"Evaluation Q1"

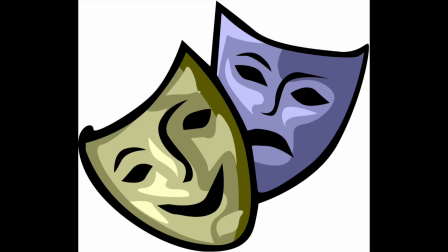4s
As my film is a teen drama, I needed to make sure that its title instantly conveys this genre. I decided to name my film The Unexpected Life of Charlie Matthews.
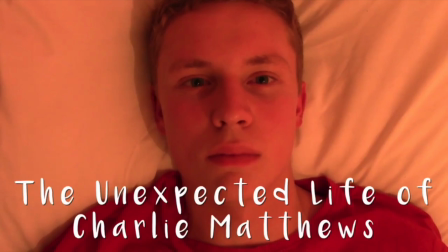12s
The title is the first signifier of what the film may be about, so it's important for me to create a sense of intrigue into what they will expect from its content.
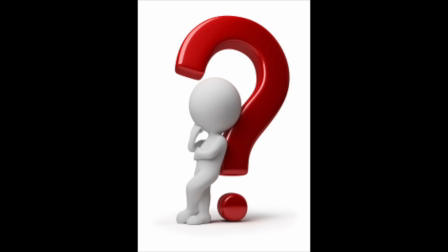17s
I think that my title has more of its own enigma codes. For instance, the audience may be wondering, who is Charlie Matthews and why is he significant, and what happens that will make his life unexpected?
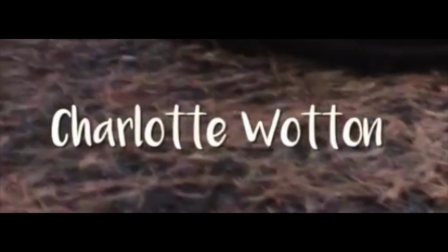25s
I chose to use the same font for all the titles and opening credits in my opening sequence, as I wanted to keep this sense of continuity throughout. The only time I didn't use the same font for a piece of text was the 4 years earlier caption during the flashback sequence.
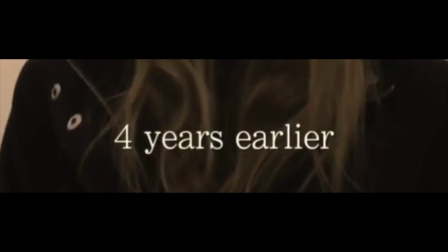35s
This is because I felt like it was less a part of the film than the other pieces of text were, so I wanted to show that this was slightly detached.
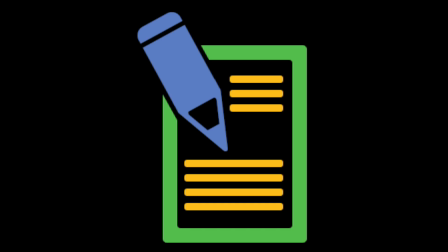41s
I did not choose the most popular font from the questionnaire responses in the end, but a similar one because I felt it looked too informal and juvenile.
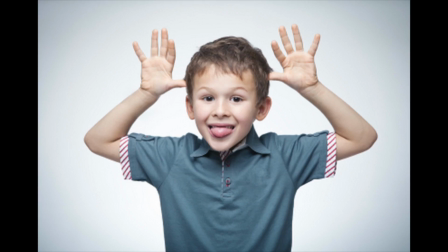46s
My film is a teenage drama, so I don't want it to look too sophisticated or too childish. Instead, I chose one, also from dafont.com, which I felt is a mixture of both.
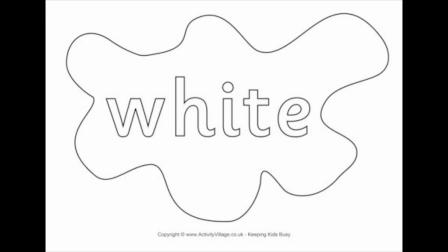54s
Its colour is white, connoting Charlie's innocence and honest personality.
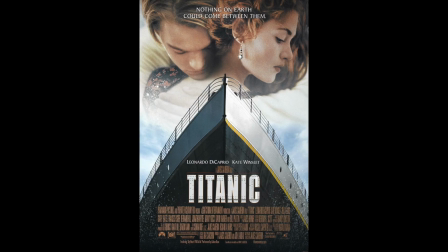57s
Other films which have used this colour font include Titanic and Short Term 12, perhaps to connote similar themes of innocence or purity.
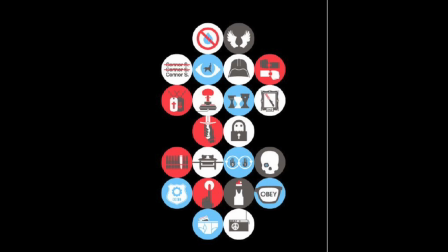63s
I have not used any iconography within my title because I did not want to risk it looking tacky or immature.
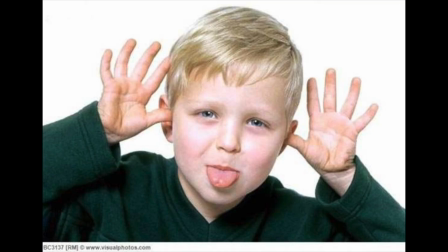68s
I also didn't think it would have worked with my film, as there is no poignant object in the film which serves as a piece of iconography.
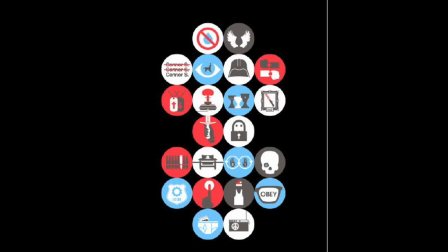73s
I have also found this to be the case with other films which do not have any particular icons on their titles or film posters which people could relate them to.
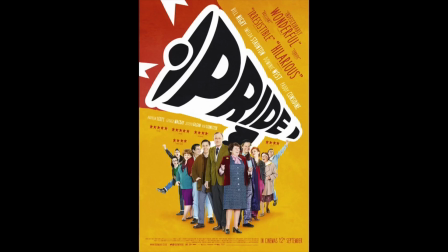79s
However, Pride uses the megaphone as iconography to relate to the purpose the film has of speaking out.
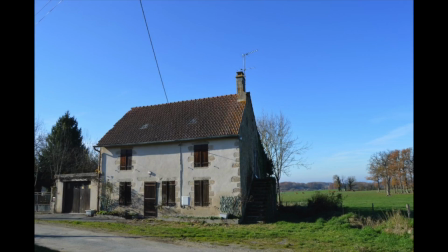83s
My film is set in a detached rural home. From looking at other drama films, many are not set in the countryside, which develops conventions by testing audience expectations.
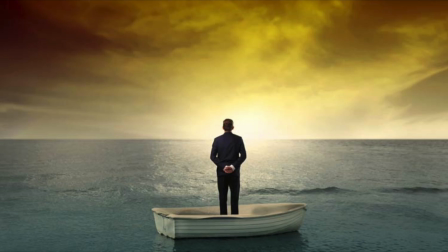91s
The effect of this was to make Charlie look more isolated, as it is a detached house on the edge of a small village.
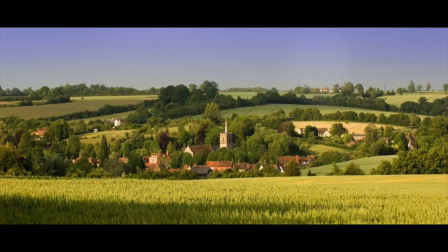95s
I think this worked in creating this effect, as it ensured that him and Erica were the only people in the location at one time.
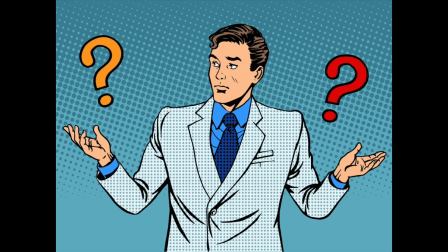100s
This may also assist in creating more enigma codes amongst viewers, such as enforcing the idea of why Erica is back there again after she left years ago.
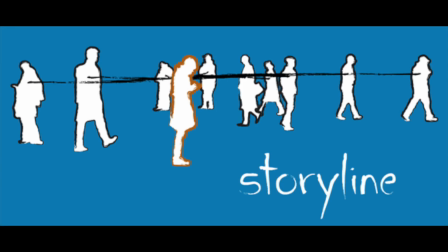106s
One disadvantage to setting my film in a rural area may be that the storyline may not be very relatable to those living in the city, which may restrict audience numbers.
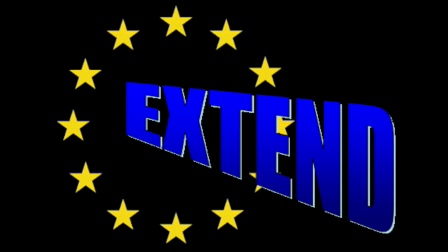114s
If the opening sequence had been extended slightly, we would see that Charlie works in more of a built-up town. This could extend my target audience to those living in the city as well as in a rural setting.
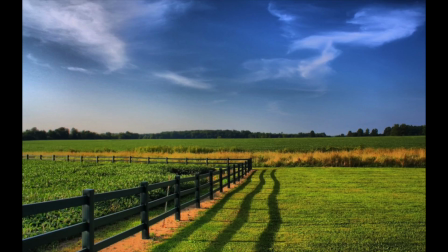122s
However, as we currently only see Charlie in the countryside, the target audience is more limited to those living in rural areas.
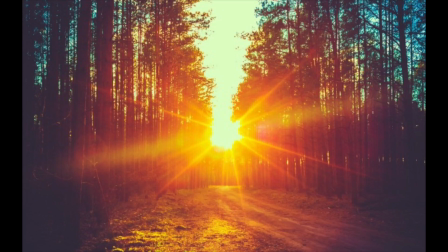126s
I have used natural lighting throughout my sequence with no added artificial light or deliberately filmed at night to make the atmosphere darker.
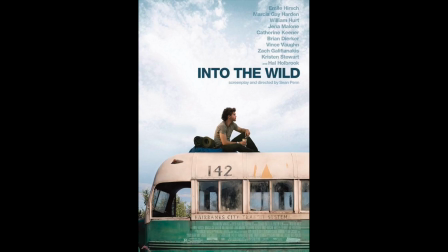132s
This helps to convey the idea that nothing about Charlie is fake or dishonest. Into the Wild's opening sequence used similar lighting to communicate the same natural tone.
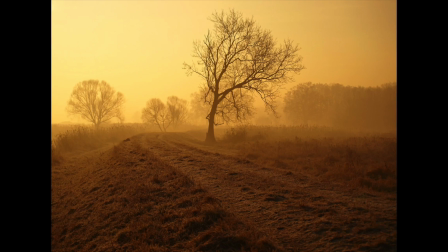139s
I did, however, challenge conventions by applying a sepia colour filter to flashback shots during the editing stage of production to help distinguish between the different time periods.
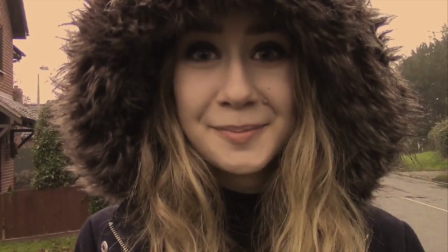146s
This filter is slightly brown in colour and looks like a faded picture, which gives clear implications of the past.
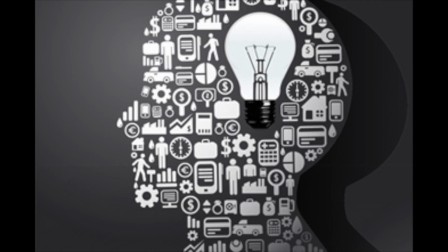151s
My use of props and costume throughout the opening sequence is realistic, as all the props I use are common household objects.
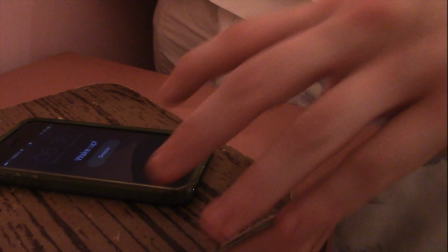156s
For example, one of the props I used was a mobile phone. Other props included an umbrella and a laptop case.
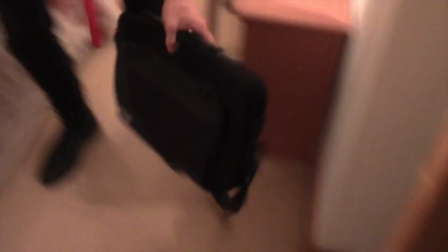161s
My actors brought their own possessions to use as props, which shows that they are of similar financial status and age as the roles they played.
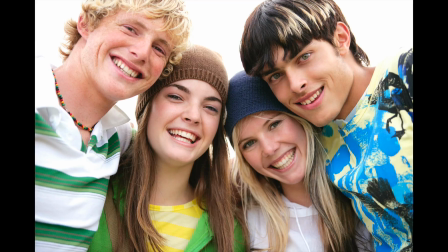166s
They're also in the same age bracket as my target audience, so hopefully we'll be able to relate to the characters in my film.
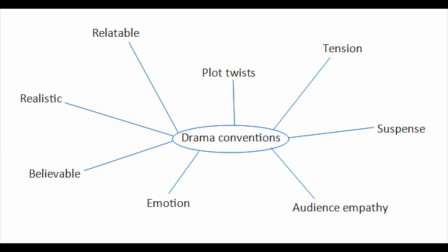171s
This links to the conventions of drama films, as they are usually set in the very similar lifestyles of ordinary people in the present day.
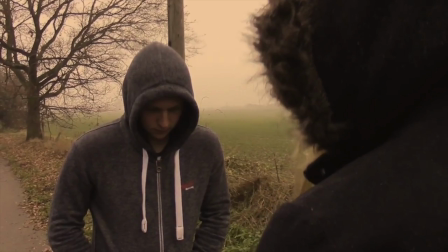176s
Charlie is seen wearing a basic grey hoodie in the flashbacks and a casual shirt and tie in the present day before he travels to work.
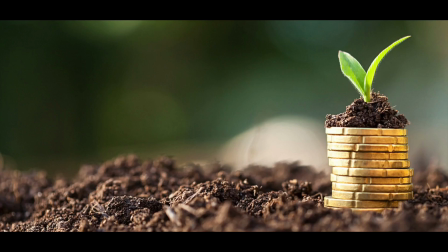181s
This shows he has become more successful and is more financially stable now, which could generate enigma codes, such as, how has his life been turned around so drastically?
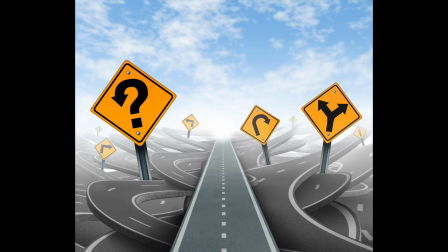188s
And is this part of his unexpected life as suggested in the title? Erica, on the other hand, I think shows a more dramatic change in appearance,
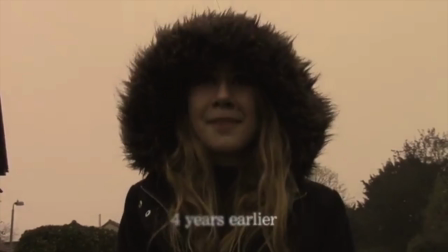194s
as she goes from wearing predominantly dark-coloured clothing, implying her character is mean-spirited and ultimately a bully, to having a lighter,
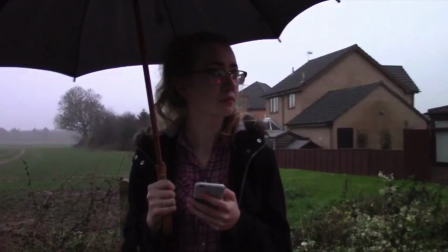200s
more casual style in the present day. This could symbolise her change in attitude as well as just her clothing, as she now realises she doesn't want to be the person she was 4 years ago.
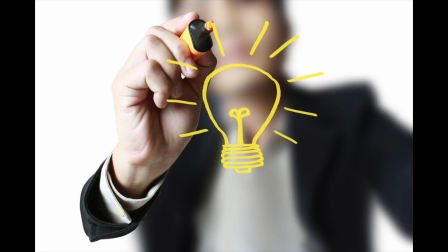207s
Costume isn't the only thing that has changed in her older self, as her hair is now tied up and she wears glasses,
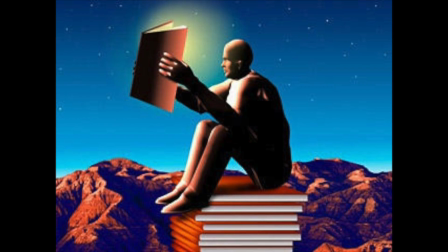211s
which stereotypically presents her as an intellectual, perhaps in the sense that she is now accepting that what she did previously to Charlie was wrong.
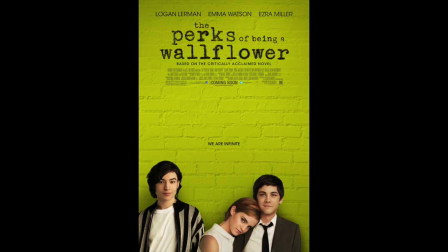217s
A lot of the inspiration for my film's opening came from The Perks of Being a Wallflower, as it opens with the main character, after opening credits, and has a fairly slow pace, as if it has been derived from the character's slow,
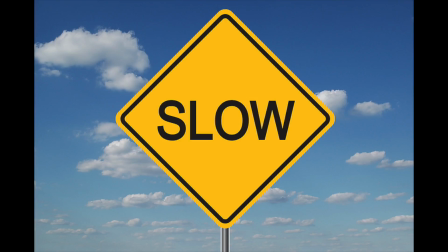226s
tied speech. The pace of my opening sequence is created predominantly through the use of a mix of fast and slow-paced cutting.
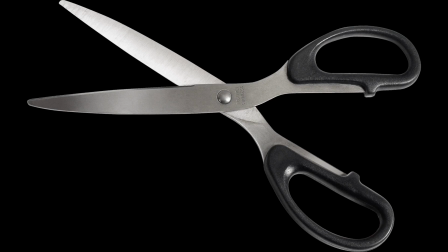232s
An example of this is in the short sequence during which Charlie is getting ready for work, when I use a series of fast cutting.
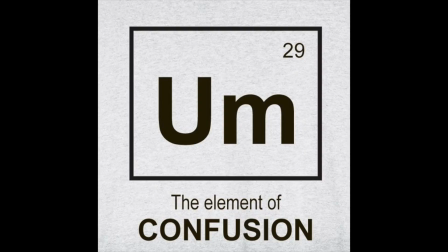237s
The effect of this is to disorientate the audience slightly so they are more confused and to hopefully generate more enigma codes. In The Perks of Being a Wallflower, there is a slow-motion sequence where Charlie,
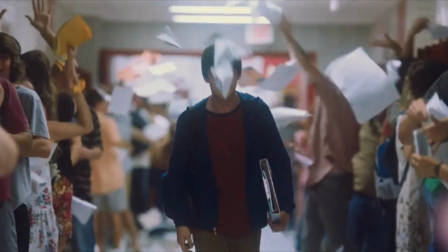246s
coincidentally the same main character's name as in my film, is walking through the school and is snapped back to reality by the sharp sound of a bell
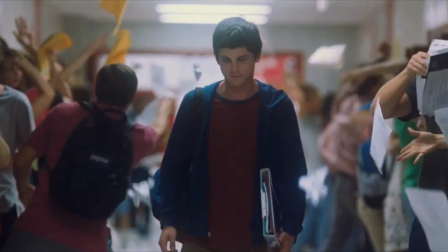252s
ringing, also bringing the pace of the scene back to normal.